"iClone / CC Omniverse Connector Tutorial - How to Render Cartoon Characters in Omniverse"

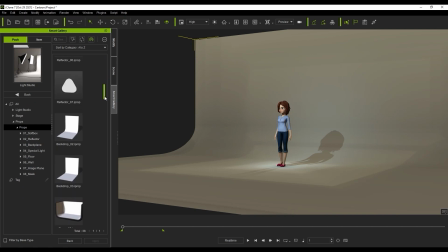What I've done here in iClone is add a plane prop that is part of the Light Studio content pack and is used specifically for light bouncing scenarios.
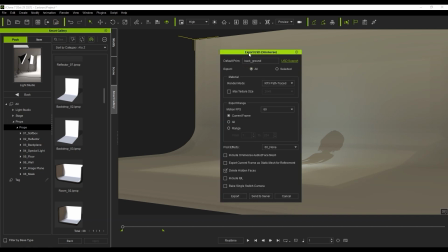Let's just export it as a simple prop background to USD format. We can just export the selected item at the current frame without IBL in this case.
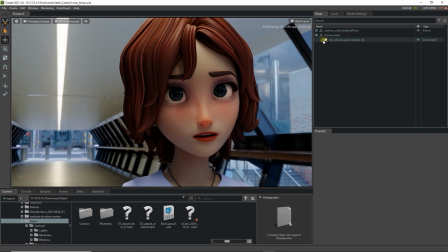Back in Omniverse, we can deselect the visible in primary ray checkbox in order to hide the IBL map for now.
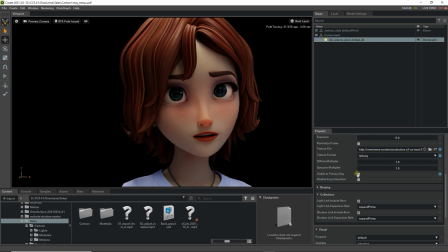We can then click and drag in the background plane USD and zero out the world position to get it in place. Now we can use the three-point lighting setup which you saw earlier that we exported from iClone to enhance the project's visuals.
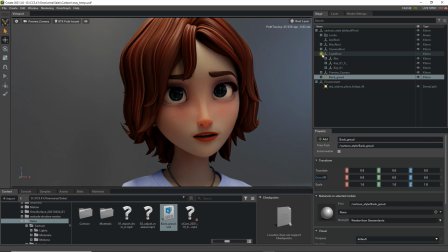Let's start by activating the lights once more.
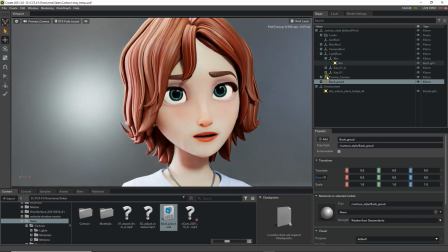We'll start with the back or rim light, which is generally placed behind the character at an angle to accentuate the side of the character's head.
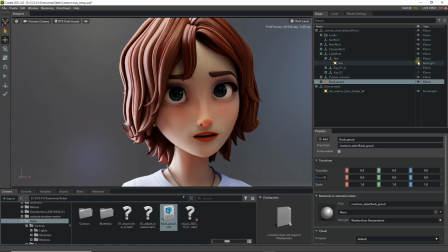In this case, due to the bouncing light, it's a bit too bright, so we need to go into the Property tab to lower the intensity and make it softer.
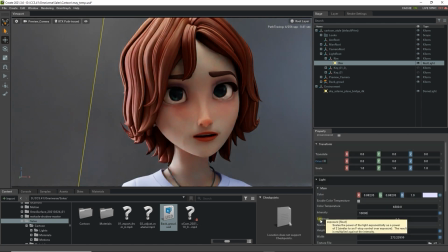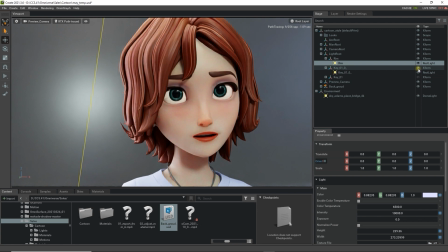The same thing goes with the key or front light, which is generally placed in front of the character at an angle to create an even light towards the face.
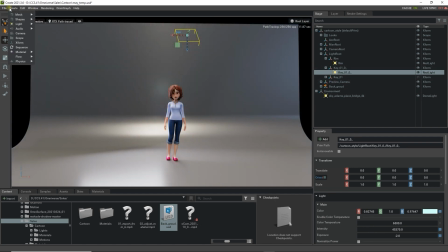You can also create your own custom lights in Omniverse as well. Here, we're creating a rectangular light from the Create menu.
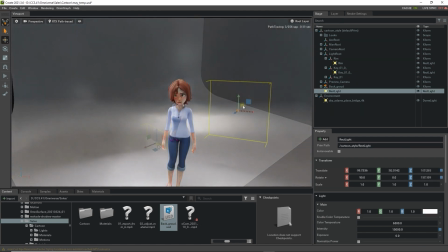Once I position it in place, it can be used as a sort of secondary rim light or fill light,
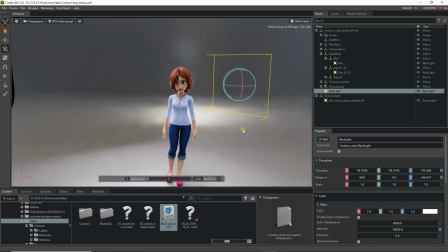with the purpose of lighting up the other side of the face to generate the contrast area along the left side of her head.
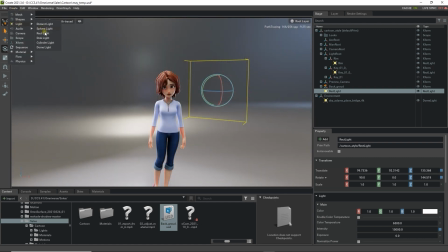Finally, we can create a sphere light, which in this case I'll place directly in front of her face after decreasing the radius significantly.
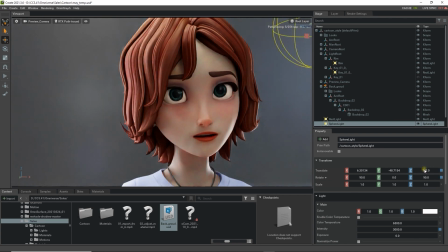The goal here is to generate a nice specular reflection on her eyes, which brings them to life as opposed to having them flat without reflections. When you're finally ready to render, you can add some finishing touches by adjusting the color correction values in the post-processing section.
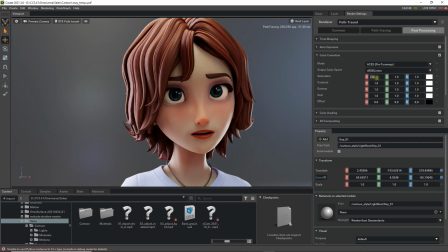These will be fairly consistent with your standard color correction values in other software, but it's important not to go too crazy on them, otherwise you can easily turn your warm and energetic looking character into a dark and gloomy one. That's about it for this tutorial, guys.
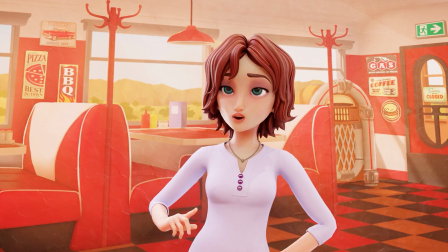Thanks for watching, and please make sure to check out our other Omniverse tutorials and our forums at forum.reallusion.com, and I'll see you in the next video.